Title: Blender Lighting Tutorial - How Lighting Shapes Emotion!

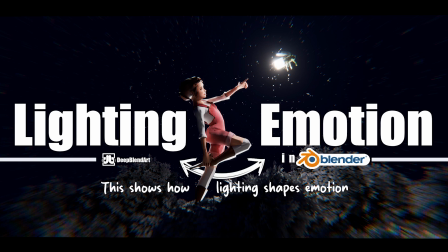How does light shape emotion? Stay with me until the end. Hey everyone, welcome back to DeepBlendArt.
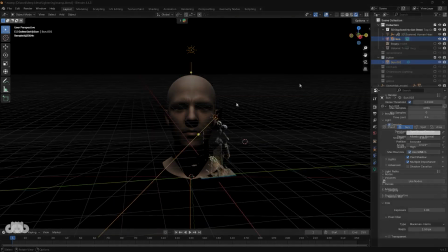I'm thrilled to have you all here for another exciting episode of our lighting series in Blender.
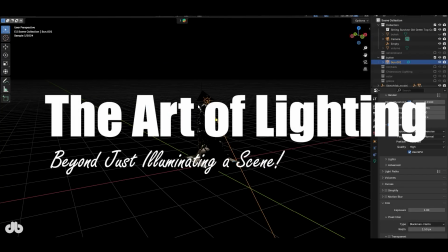Today we're diving deep into the art of lighting and how it shapes emotions in your 3D scenes.
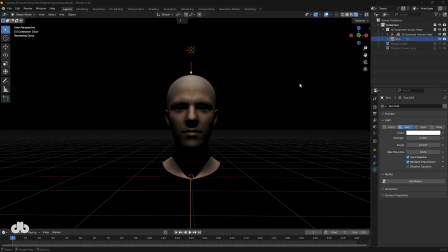So grab your coffee, fire up Blender, and let's get started.
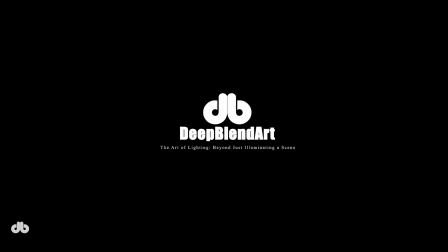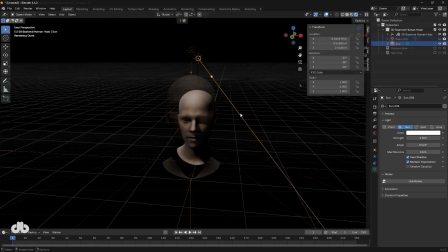In this session, we're not focusing on specific lighting styles or setups like Rembrandt, Butterfly, or chiaroscuro, which we've already covered.
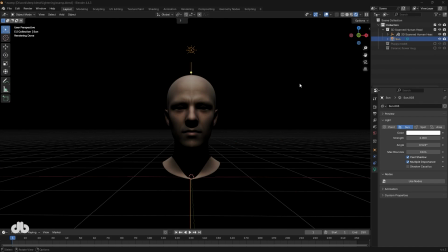Instead, we're going deeper to understand how lighting creates different emotional impacts in our 3D work, regardless of style.
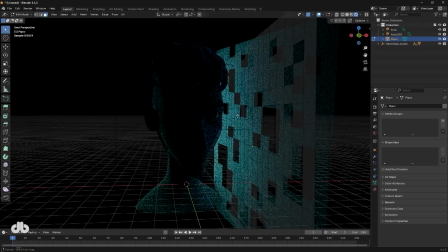We'll explore the key parameters that make a scene feel dramatic, romantic, friendly, angry, or even anxiety-inducing.
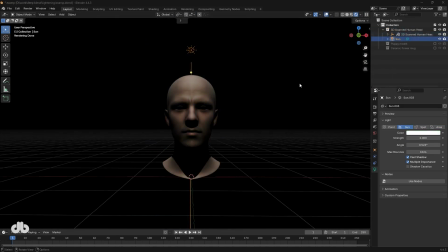Lighting is emotion. It's what breathes life into our scenes. We'll break down these parameters, examine their effects, and then put them into practice with some examples. Knowing these fundamentals lets you break free from traditional styles, mix in your creativity, and craft unique lighting setups that evoke exactly the emotions you want.
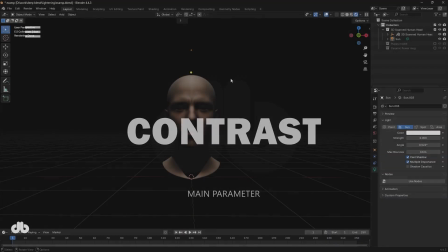Let's dive into our first topic, contrast. Let's talk about contrast, or the interplay of light and shadow, which is the backbone of lighting.
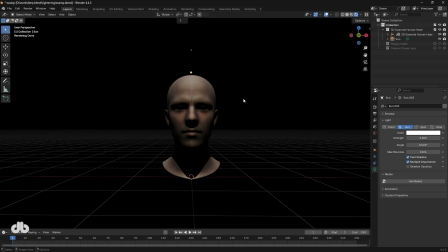There are two critical aspects here. First is the contrast ratio, or the degree of contrast. Imagine a scene where one side is completely black and the other is fully lit. That's your contrast range from 0 to 100. The higher the contrast ratio, the more dramatic and cinematic your scene feels.
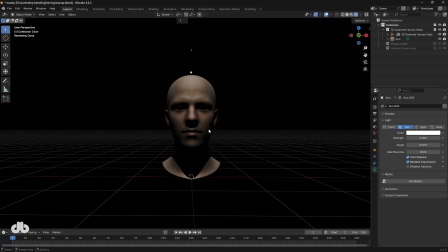High contrast creates bold, intense emotions.
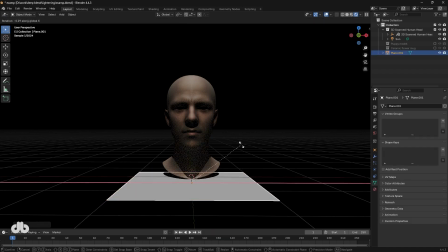If you lower the contrast by adding something like a fill light, you soften the scene, making it feel more balanced, gentle, or even friendly.
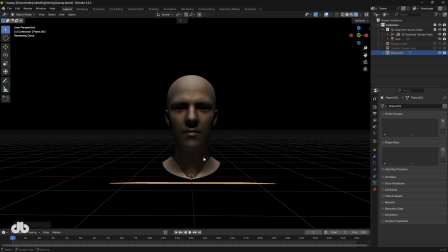For example, adding a fill light reduces the contrast ratio, toning down the drama and giving a softer, more approachable vibe. The second key aspect is the extent of contrast. How much of your scene is affected by the contrast? For instance, if you adjust the lighting to increase the area of high contrast, the scene becomes more dramatic.
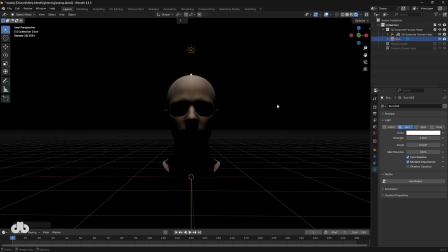Think of a wide, high contrast spread across the frame. It screams intensity. On the other hand, reducing the extent of contrast creates a softer, more delicate look. So, to recap, the contrast ratio controls the intensity, and the extent of contrast defines how much of your scene carries that intensity.
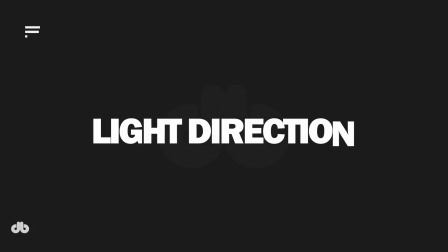Both are crucial for setting the emotional tone. Next up is light direction, which plays a massive role in defining your scene's mood.
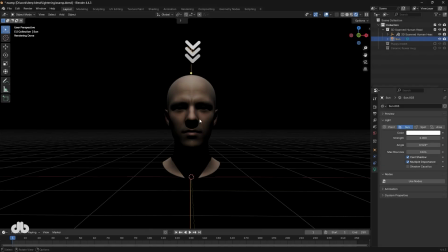In Blender, we typically work with 6 main light directions: top, bottom, side, 45-degree angles, back, and front. Let's break them down. Top lighting, especially when it's harsh and direct, creates an unsettling, almost eerie vibe. Think horror movie villains or serial killers.
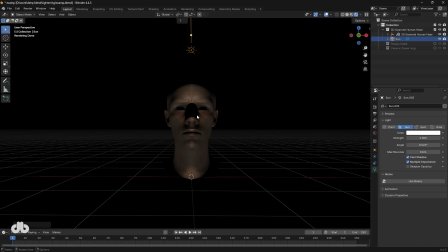Bottom lighting is even more unconventional, amplifying anxiety or terror, perfect for zombies or creepy characters. These directions are considered unusual because even natural light, like sunlight, rarely hits directly from above or below.
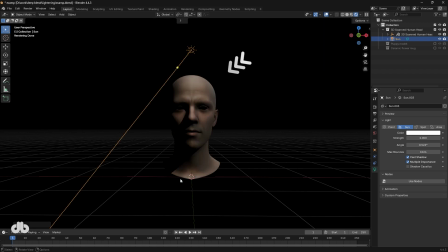Now, if you tilt the light to a 30 to 45-degree angle, you're in classic lighting territory, like Rembrandt or loop lighting. This angle is balanced and versatile, used in cinema for everything from natural-looking portraits to dramatic detective or boxer shots.
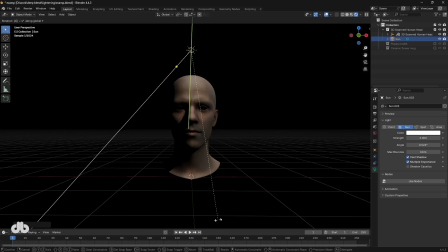It's the sweet spot for most cinematic setups. If you push the light further to a 90-degree side angle, you get the most intense dramatic effect. Think split lighting for maximum emotional impact. This is where you can make a character feel powerful or menacing.
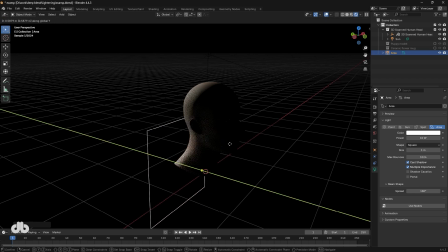Backlighting is another powerful tool. When you place a light behind your subject, like an area light, it creates a mysterious, almost ethereal vibe.
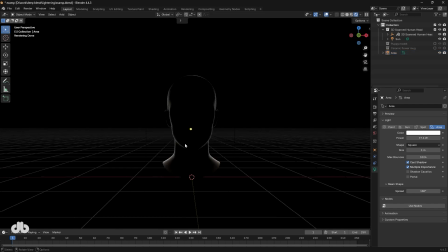Think of silhouetting a saint, a superhero like Batman, or a cryptic figure like an exorcist. It's perfect for introducing characters with an air of mystery.
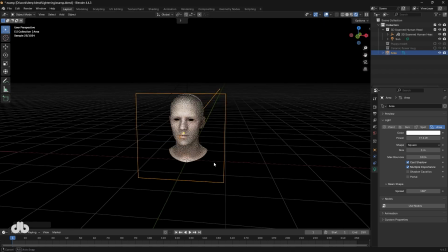On the flip side, front lighting is flat and unnatural, rarely used unless you're going for a specific artificial point of view effect.
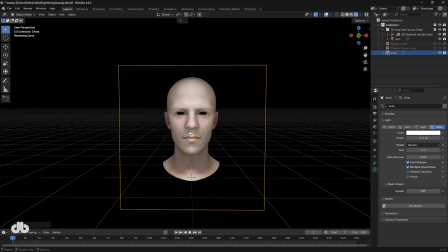So, from top to side to back, each direction shapes a unique emotional narrative.
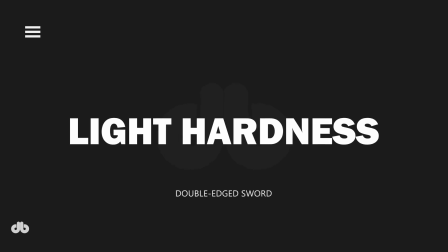Another critical parameter is light hardness, or how sharp or soft the shadows are.
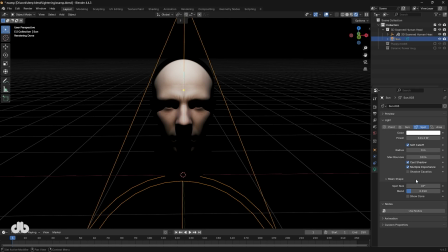In Blender, this is controlled by the light's angle or radius.
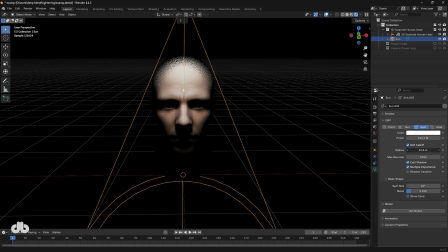A smaller angle, like a spotlight, creates sharp, defined shadow edges, giving a dramatic, classical, or even aggressive feel. A larger angle softens the shadows, making the scene feel smoother, gentler, and more natural.
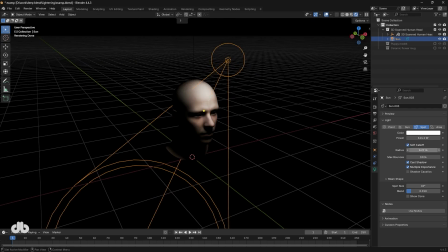For example, if you increase the radius of an area light, the shadows blend more, creating a softer, more approachable look.
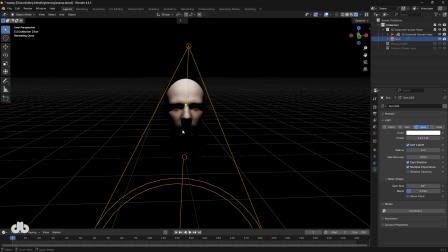Hard light with tight shadows amps up the intensity, while soft light dials it down for a calm, balanced vibe.
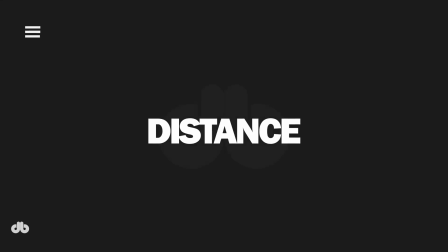Distance is another factor that ties into contrast.
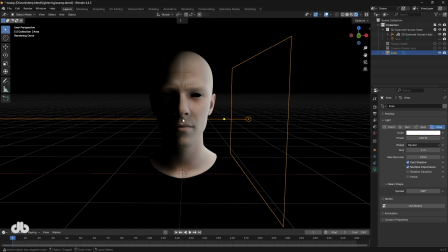In Blender, the closer a light is to your subject, the higher the contrast ratio, but the smaller the contrast extent. Move the light farther away and the contrast ratio softens, but the extent of contrast increases due to the inverse square law.
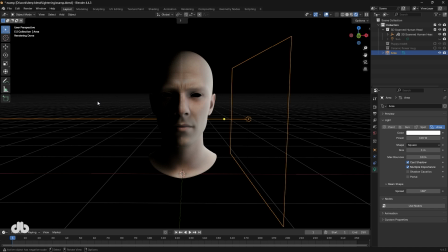For example, if you place an area light close to your subject at 100 units intensity, you get a sharp focused effect.
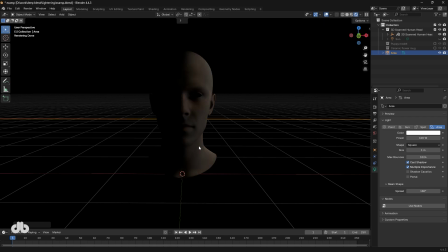Push it back and the light spreads, softening the contrast but covering more of the scene.
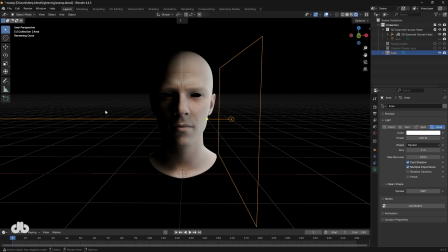This balance between distance, contrast ratio, and extent lets you fine-tune the emotional weight of your lighting.
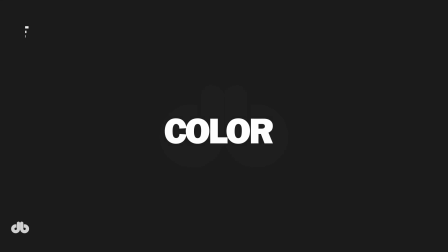Color is huge in setting the mood.
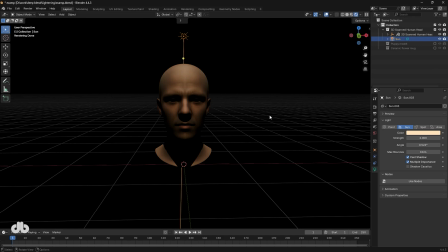Warmer tones, yellow to red, especially around orange, lean toward classical, grounded vibes like westerns or vintage films. Cooler tones, purple, pink, or blue, feel modern, sleek, or even futuristic. Neutral whites or grays sit in the middle, offering a balanced, timeless feel.
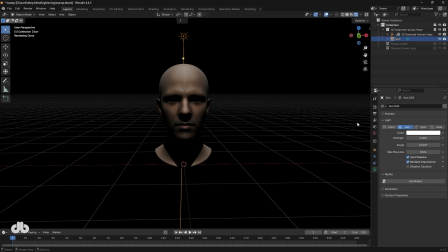By tweaking the hue and saturation in Blender, you can push your scene toward a specific emotional palette, whether it's nostalgic warmth or cutting-edge cool.
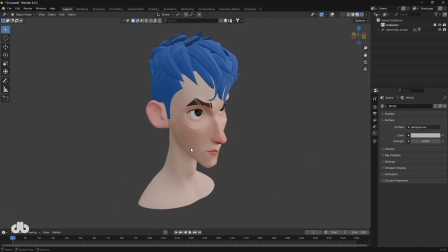Alright, let's put all this into practice without relying on traditional lighting styles.
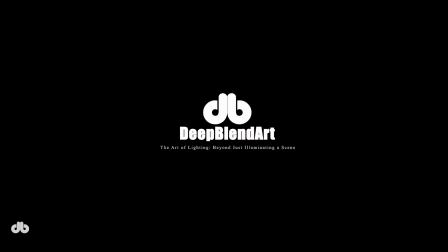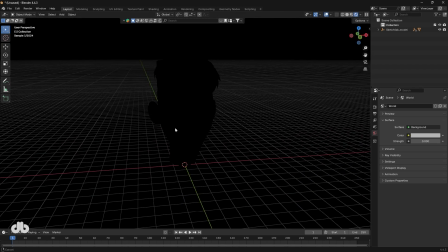I've got a character ready in Blender. No lights in the scene yet. First, let's create a modern sci-fi hacker vibe with a couple of lights.
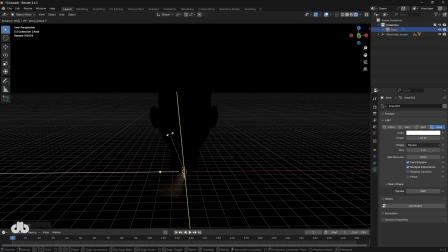I'll add an area light and set it up for split lighting to get that high contrast, mysterious look.
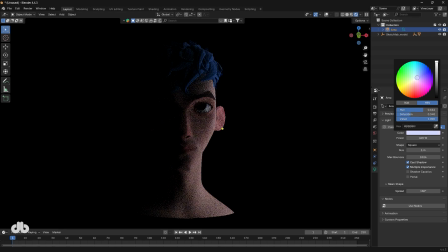I'll crank up the intensity to make it bold and shift the color to a cool blue for that futuristic feel. Now, let's add another area light behind the character, bump up its intensity, and keep it in the cool color range.
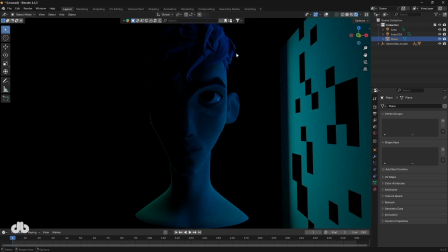This creates a sleek, stylized look. If I add some glow textures or adjust the shadow play, it enhances the modern high-tech aesthetic even more.
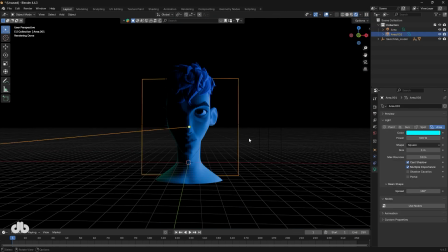Now, let's switch gears and make this same character feel like a classic noir detective or old-school sheriff. I'll add a sunlight tilted about 45 degrees on the y-axis and a bit on the z-axis and shift the color to a warm yellow-orange for that vintage vibe.
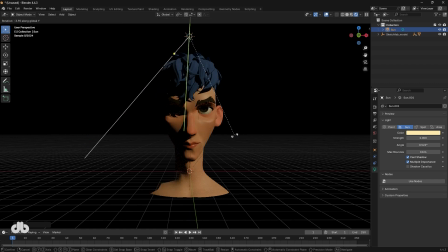Increasing the intensity makes it pop.
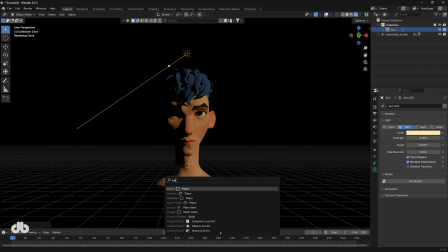If I want to soften it slightly, I can add a fill light with an area light to balance the contrast, giving it that timeless cinematic look.
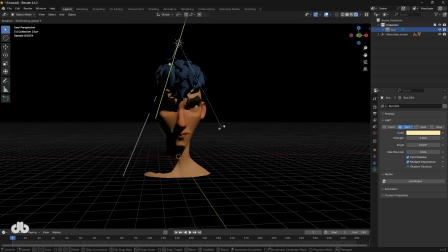For a romantic or soft vibe, we need to dial down the contrast and adjust the angles.
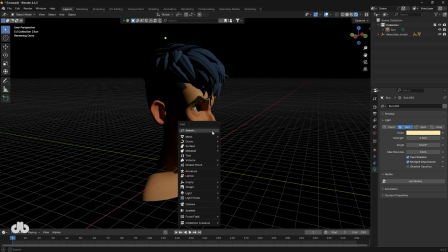I'll lower the intensity of the main light and tweak its angle for a gentler effect.
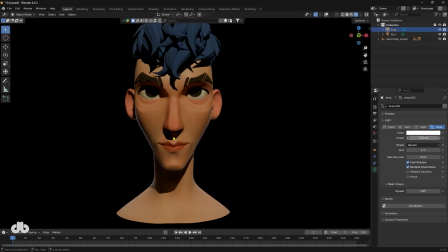Then, I'll add a strong area light behind the character, say 1000 to 3000 units, and push the color toward warmer, positive tones.
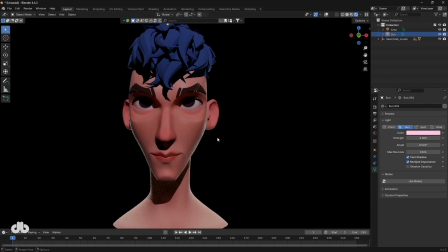This softens the character, making them feel approachable and romantic, perfect for a heartfelt scene.
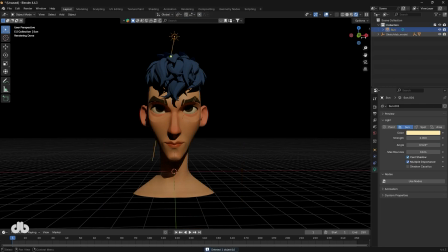Finally, to create an anxious or terrifying vibe, like a serial killer or monster,
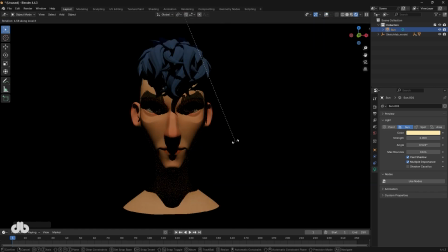I'll light the character fully from above to cast harsh shadows, giving that menacing, bully-like feel.
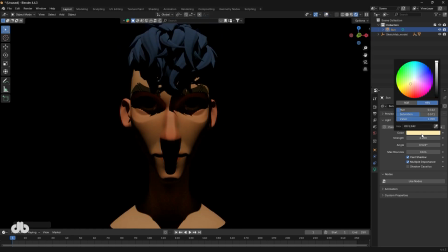To push it further, I can add unconventional colors like eerie greens or purples to amplify the unsettling mood.
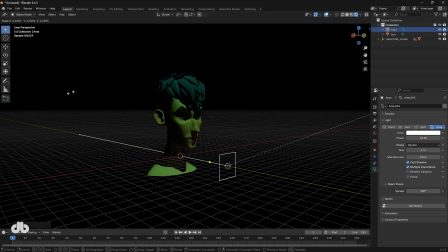If I add another area light, tilt it slightly and keep the intensity low, say 30 to 50 units,
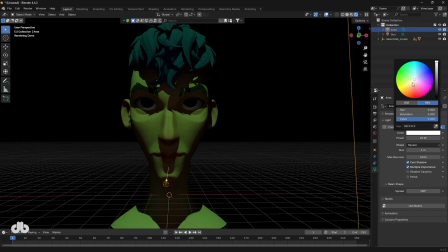with a less conventional color, it fills in the shadows in a way that feels chaotic and intense.
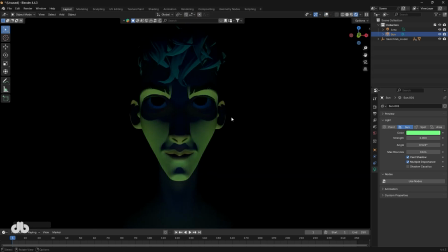Flipping the light to the bottom creates an even creepier, zombie-like effect, especially if paired with a grotesque character design.
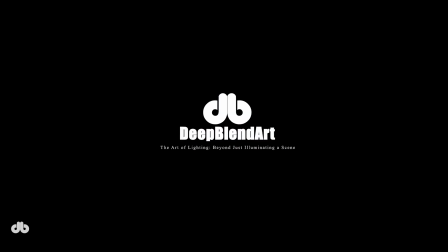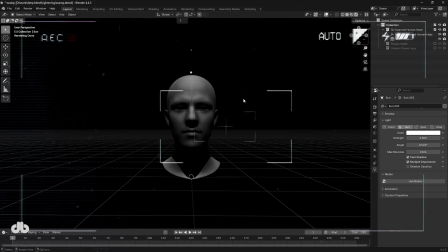We've covered the core parameters that shape emotions in lighting. These are the building blocks you can use to craft any mood in Blender, from dramatic to romantic to terrifying. I hope this gives you a clear roadmap to experiment with your own lighting setups and bring your creative vision to life.
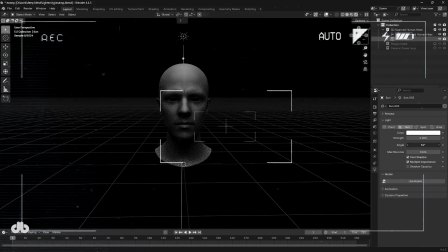That's a wrap for today's tutorial. I hope you enjoyed diving into the emotional side of lighting in Blender.